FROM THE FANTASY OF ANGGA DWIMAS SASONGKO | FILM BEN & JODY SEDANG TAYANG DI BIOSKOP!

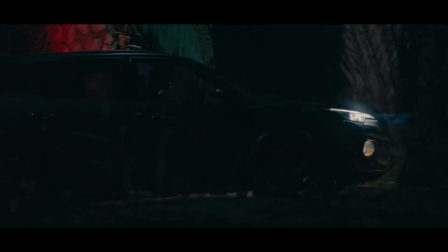[0:00] Ini wilayah Rimba, kamu harus hati-hati.
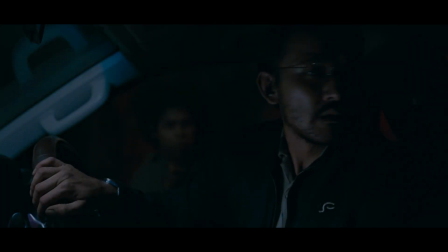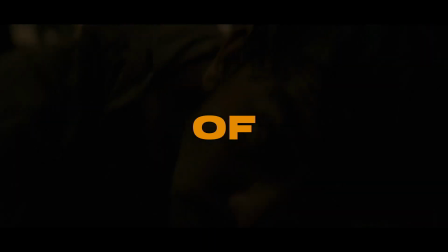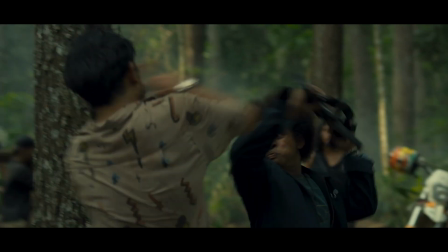Ini sebuah usaha untuk menciptakan dunia filosofi kopi lebih luas dari apa yang ditulis. Yang mungkin dulu di awal ketika kita ngebangun IP-nya dan ngejalanin bisnisnya, sekalipun kita nggak pernah kepikiran untuk bikin film action-nya gitu.
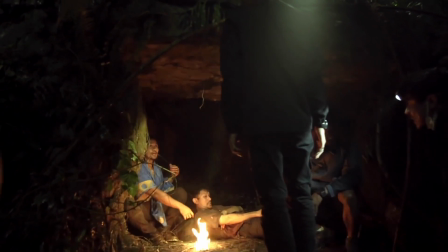[0:39]
Ada sebuah scene di dalam gua, dan yang lucunya saya pengen gua itu spesifik banget.
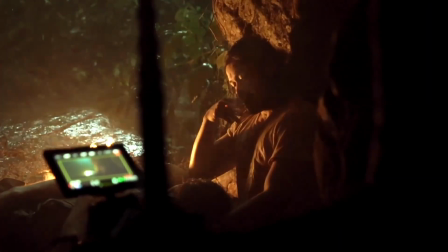[0:48]
Akhirnya kita bangun sendiri guanya demi komposisi dan apa yang saya gambar gitu di storyboard. Karena komposisi dan rasa di dalam gua ini sedemikian penting, karena inilah titik di mana franchise ini flipping.
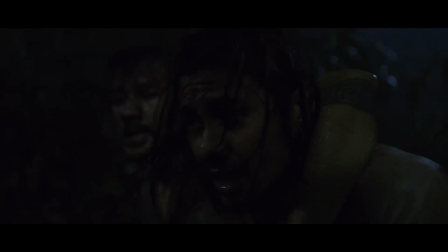[1:05]
Ketika Ben sama Jody terjebak di hutan dan berlindung, setelah sesuatu yang sangat besar dan gak pernah mereka bayangkan terjadi pada kehidupan mereka itu terjadi. That event changed the course of their life. Dan semenjak titik itu, kita akan melihat franchise ini berbeda. Dan kenapa namanya kemudian judulnya jadi Benajur.
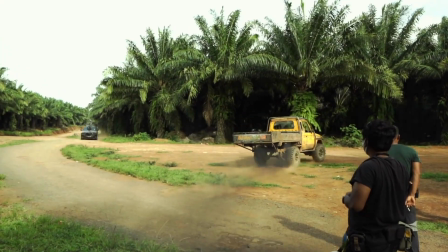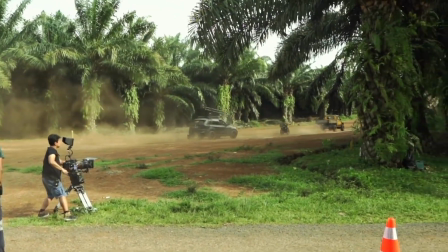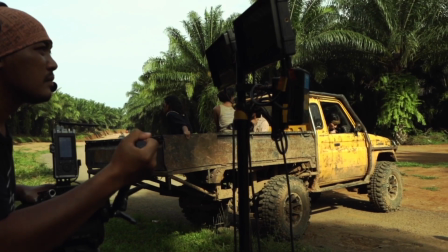[1:48]
Di beberapa kesempatan saya juga jadi stunt driver. Ada di atas kap mobil, di kecepatan tinggi, di tengah hutan sambil tembak-tembakan. Kameranya saya yang pegang. Suasananya udah nggak ada kayak terlalu rigid terhadap hirarki.
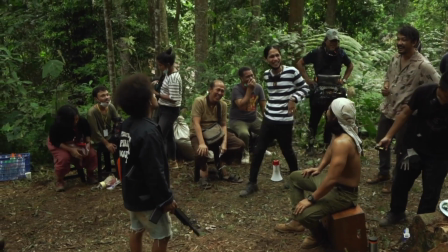[2:01]
Oh kalau direktur nggak boleh, kalau direktur harus duduk atau kayak gini. Tapi yaudah, apa yang bisa kita kerjain saat itu, kita kerjain saat itu.
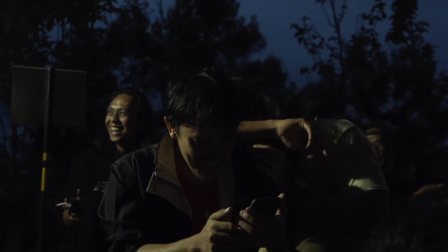[2:08]
Yang penting apa namanya, apa yang kita bayangkan terhadap film ini akhirnya kejadian gitu. Teknisnya ya tiba-tiba ada aja lah. Kayak ada hujan, kita harus nunggu hujan, jalanan akhirnya kan jadi becek.
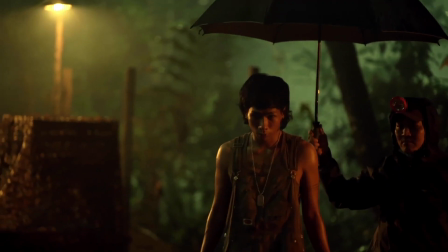[2:21]
Dan disitu tanah semua kan. Ketika hujan ya jadi makin licin jalannya. Sampai akhirnya Angga yang bawa mobilnya. Ben & Jody ini adalah sebuah film dengan proses syuting yang paling berkesan kayaknya, paling nyaman. Apalagi kalau saya mengingat tentang fighting sendiri.
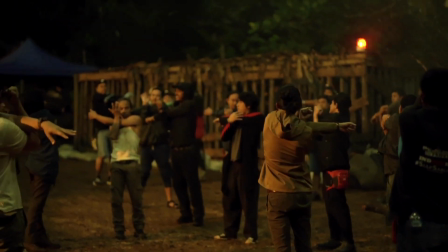[2:46]
Fighting di Ben & Jody ini awalnya saya rasakan ini bukan sebuah fighting yang terlalu serius.
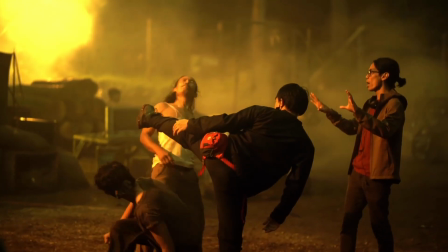[2:53]
Tapi harus fokus,
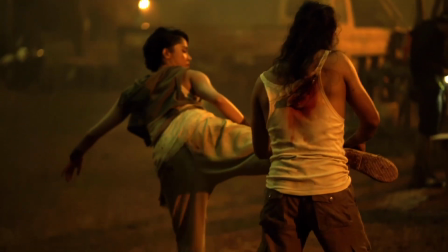[2:55]
harus fokus karena beberapa karakter itu harus memiliki ciri-ciri yang berbeda gitu kan, dengan karakter yang berbeda.
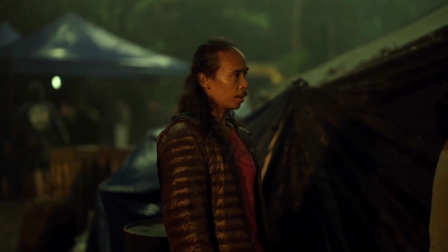[3:03]
Shooting scene malam, di tengah hutan, di dalam guyuran hujan.
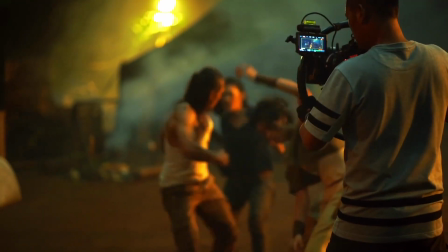[3:09] Aksion! 3,
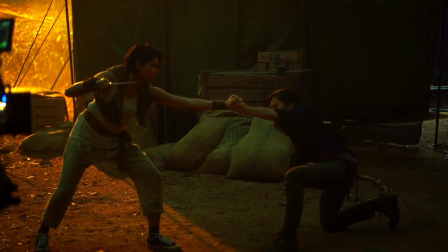[3:15] 2, 1, go!
Gak mendengar ada satupun keluhan dari kawan-kawan pemain. Itu hal yang luar biasa yang saya rasakan itu hebatnya bagaimana seorang Angga sebagai seorang director menguasai set itu dengan seluruh pemain dan seluruh kru.